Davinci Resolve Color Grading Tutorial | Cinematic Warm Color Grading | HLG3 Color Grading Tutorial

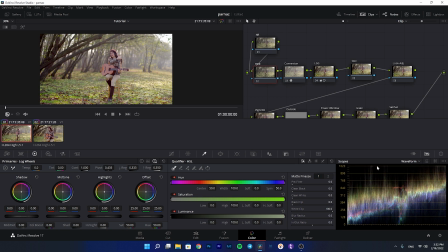I want to decrease the brightness of these top highlights, so we are going to increase this range for the top highlights, and then I will decrease the highlight. As you see, if I decrease it, you see that we are compressing and
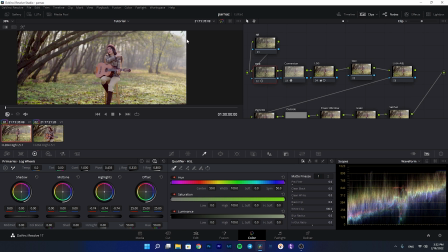darkening those highlights because the HLG3 doesn't have a beautiful highlight roll off like the S-Log3. So I do this in order to make my highlights more cinematic, as you see here. So we have done this, and now it looks much more cinematic in my opinion.
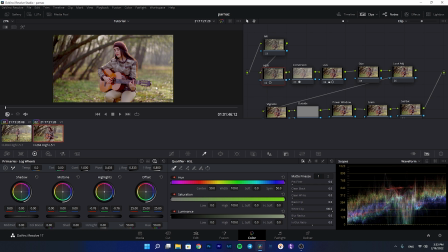It's not important in this shot, but again, I copy this. So I just wanted to explain this in this shot. Now let's keep on going, and now we go to the skin node. Now let's check the skin.
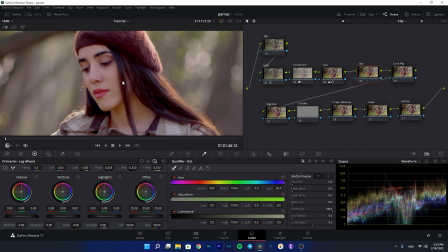Let me zoom on the skin. As you see here, it has a little bit of magenta cast in the skin, and it's not correct.
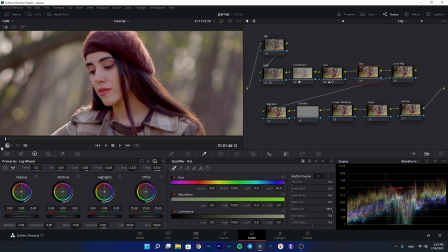Let me select the qualifier and select the skin. If I select the skin here and
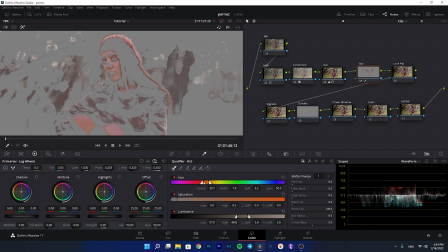let's fine tune the hue and saturation to better select the skin and play with the saturation. We just want to mostly target the skin.
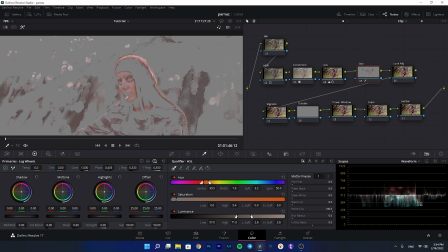And let me play with the brightness. There are some parts here in the nose which are not selected. Now I think it's a good selection we have here.
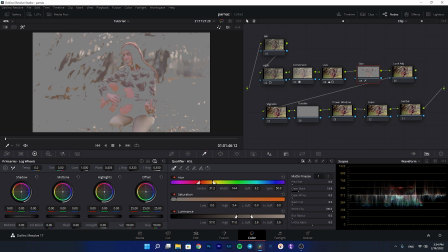And now let's play with this to fine tune it and clean the whites and blacks. And also give it some blur, not so much. And then let me disable this preview and
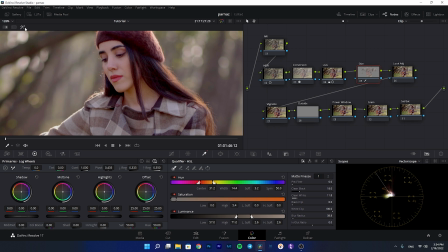let me go to Vectorscope to show you the skin indicator. If we check it, it's a little bit off, as I said.
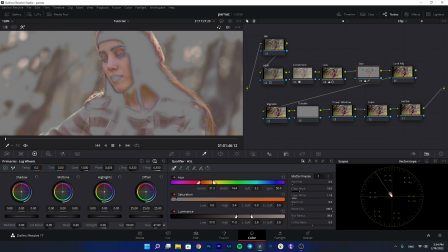So I'm going to decrease the hue in order to make this on to match the skin indicator. I will park it on 47. And as you see, it's now much more balanced, the skin.
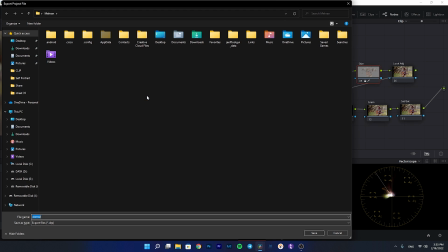If we check it, sorry.
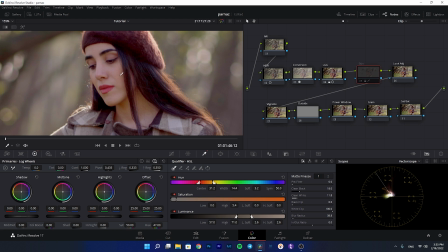If I enable and disable this, you will see it was really magenta and now it's much more balanced, if we see. But I think we can go on
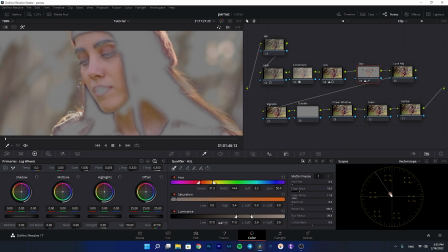47.5. I think now it's really good. If you check the skin indicator again, I think we can also go on 48.
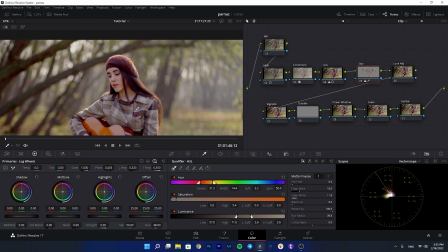It is good in my opinion, and can proceed to the next step, which is the look adjustment.
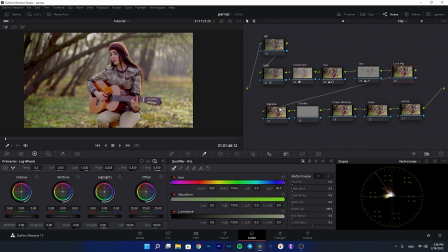So we go to the look adjustment. Now I'm going to use the primaries and color bars in order to give it some tones and give it some basic color grading. It's not really complicated here. We are not using any parallel mixer or layer mixer, and we have done a simple job in this video.
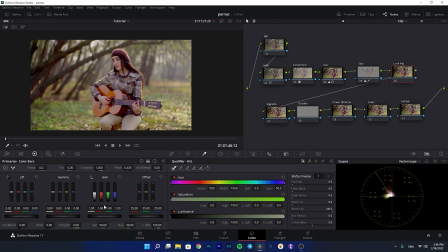And now let's play with the gamma. I want to give it some somehow a warm look, and I'm going to start with the gamma. I want to decrease the reds. I see a little bit of reds here, so I'm decreasing the reds, and then I want to
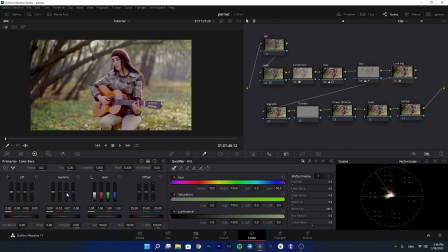decrease some greens from this shot to give it some magenta, not so much. And then we see a little bit of blue. But I want this shot, as I said, to be a little bit warmer, so I want to decrease the blues.
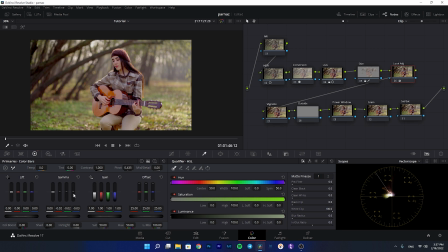As you see, by decreasing the blues, you make this shot much more warmer, and you can keep on going depending on how much do you want this look to be strong, but it depends on you. And then we can play with the lift to fine tune the shadows.
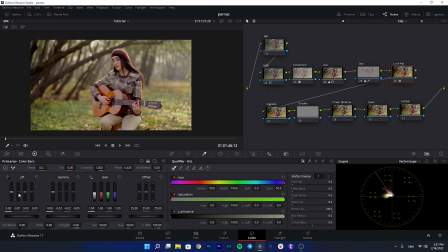For the shadows, I want to again decrease a little bit of the reds and also decrease the greens, and I will also add some yellow to the shadows. And as you see, I'm decreasing the shadows to -2. It's now much more warmer.
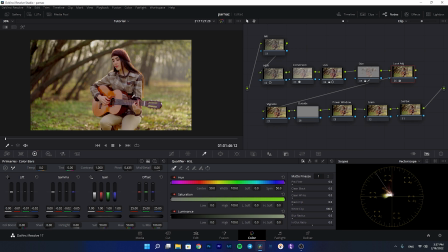Now let's play with the gain to balance this for the top and bright parts. And for the gain, I'm going to add blue in order to make a tonal contrast here.
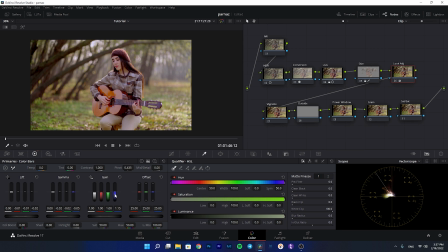I'm adding blue, as you see. By adding blue, I'm just doing this to show you how it affects. So as you see, if I increase the blue, we are going to create a tonal contrast between the midtones, shadows, and the highlights.
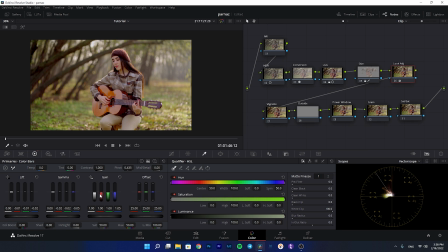I added blue, and then I will decrease the red, as you see here.
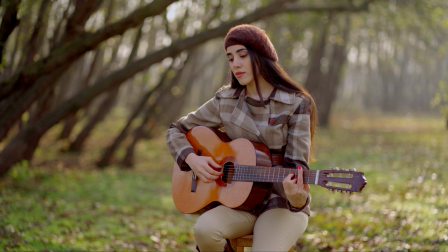If you check this, we gave this a little bit of warmness, not so much. This is not a really powerful and not a powerful grade. It's just a neutral somehow look. I didn't go really deep into this and really intense on this color grading,
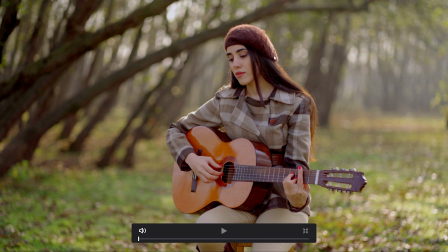and I like it to be this simple for this guitar video.
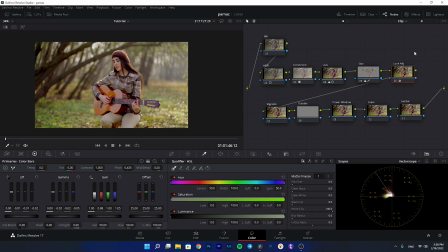And after the look adjustment, I will go to the vignette node.
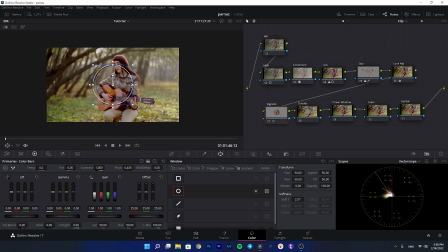For the vignette, I will create a power window, as you see here. I'm adding so much softness, and I will invert this, and then I'm going to the curves and add vignette to the outside.
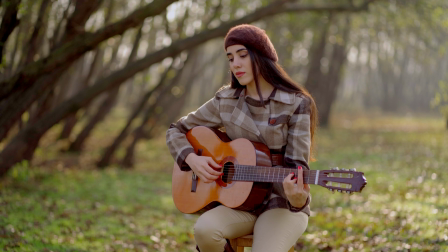It brings much more attention to the subject.
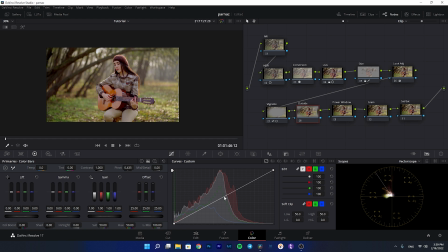And for the outside node, we are going to increase the curves, bring up the curves to add much more pop.
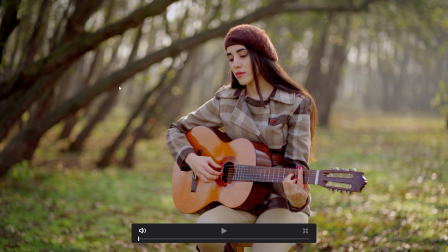As you see, it brings much more pop to the subject. And if I enable and disable both of them.
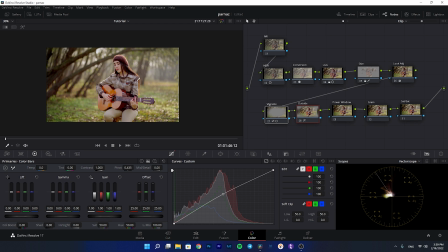As you see, it makes a huge difference.
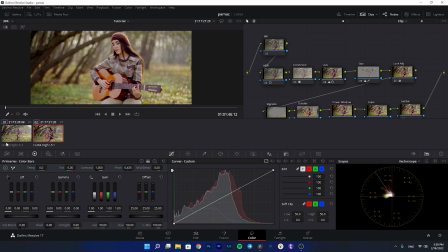So, and for the power window, again, I use the power window more for the wider shot, but I'm going to use it again here to show you.
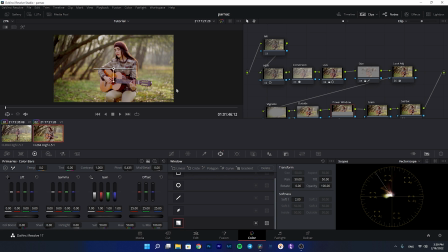I'm going to create a gradient here and I will rotate it. And let me check this. I'm going to make this really soft.
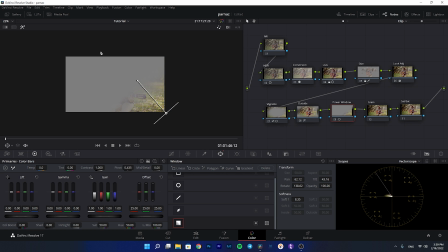Let me close this. I want to make this part darker to bring more attention to the subject. As you see, if I make this part darker, let me open the power window here.
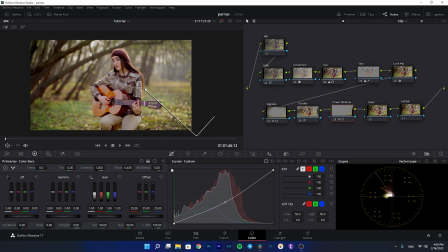And as you see, again, this brings much more attention to the subject if you check all of them. This brings much more attention to the subject if you check it, which makes a huge difference.
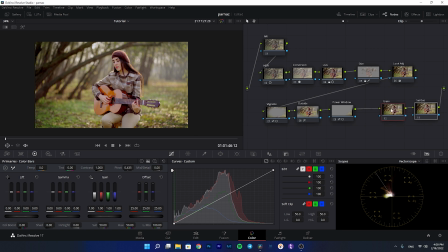Now, I forgot to add another node here. Let me add another node. I want to add blur. Let me show you what this does. Sorry.
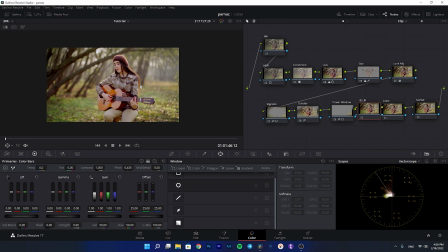And blur. For the blur, again, I'm going to create a power window here. I'm going to select the subject. And I'm going to add it so much softness.
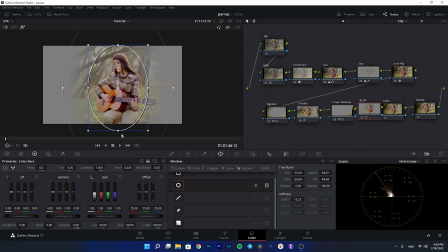And as I said, I'm going to select the subject and then I'm going to invert this. Be sure that you are not selecting the subject so much. I want to blur the environment. You can do this if you're using your camera on a tripod. You cannot use this for the moving shots.
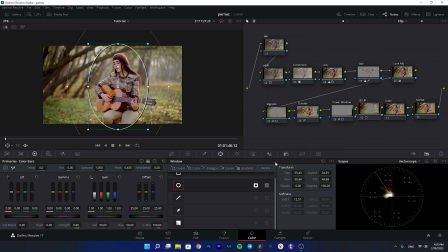I'm going to use this technique here because my camera is on a tripod. And then we are going to the blur, and I'm going to add a little bit of blur to the environment.
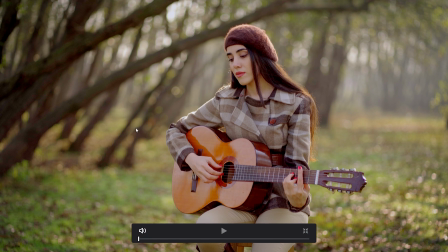And if you see, if I check this,
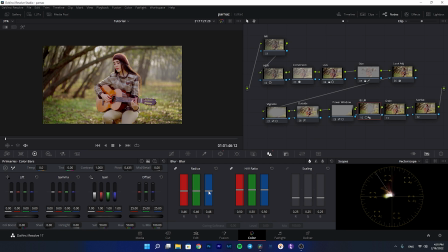it makes the background more blurrier. If I show you, sorry, I should have gone up instead of down.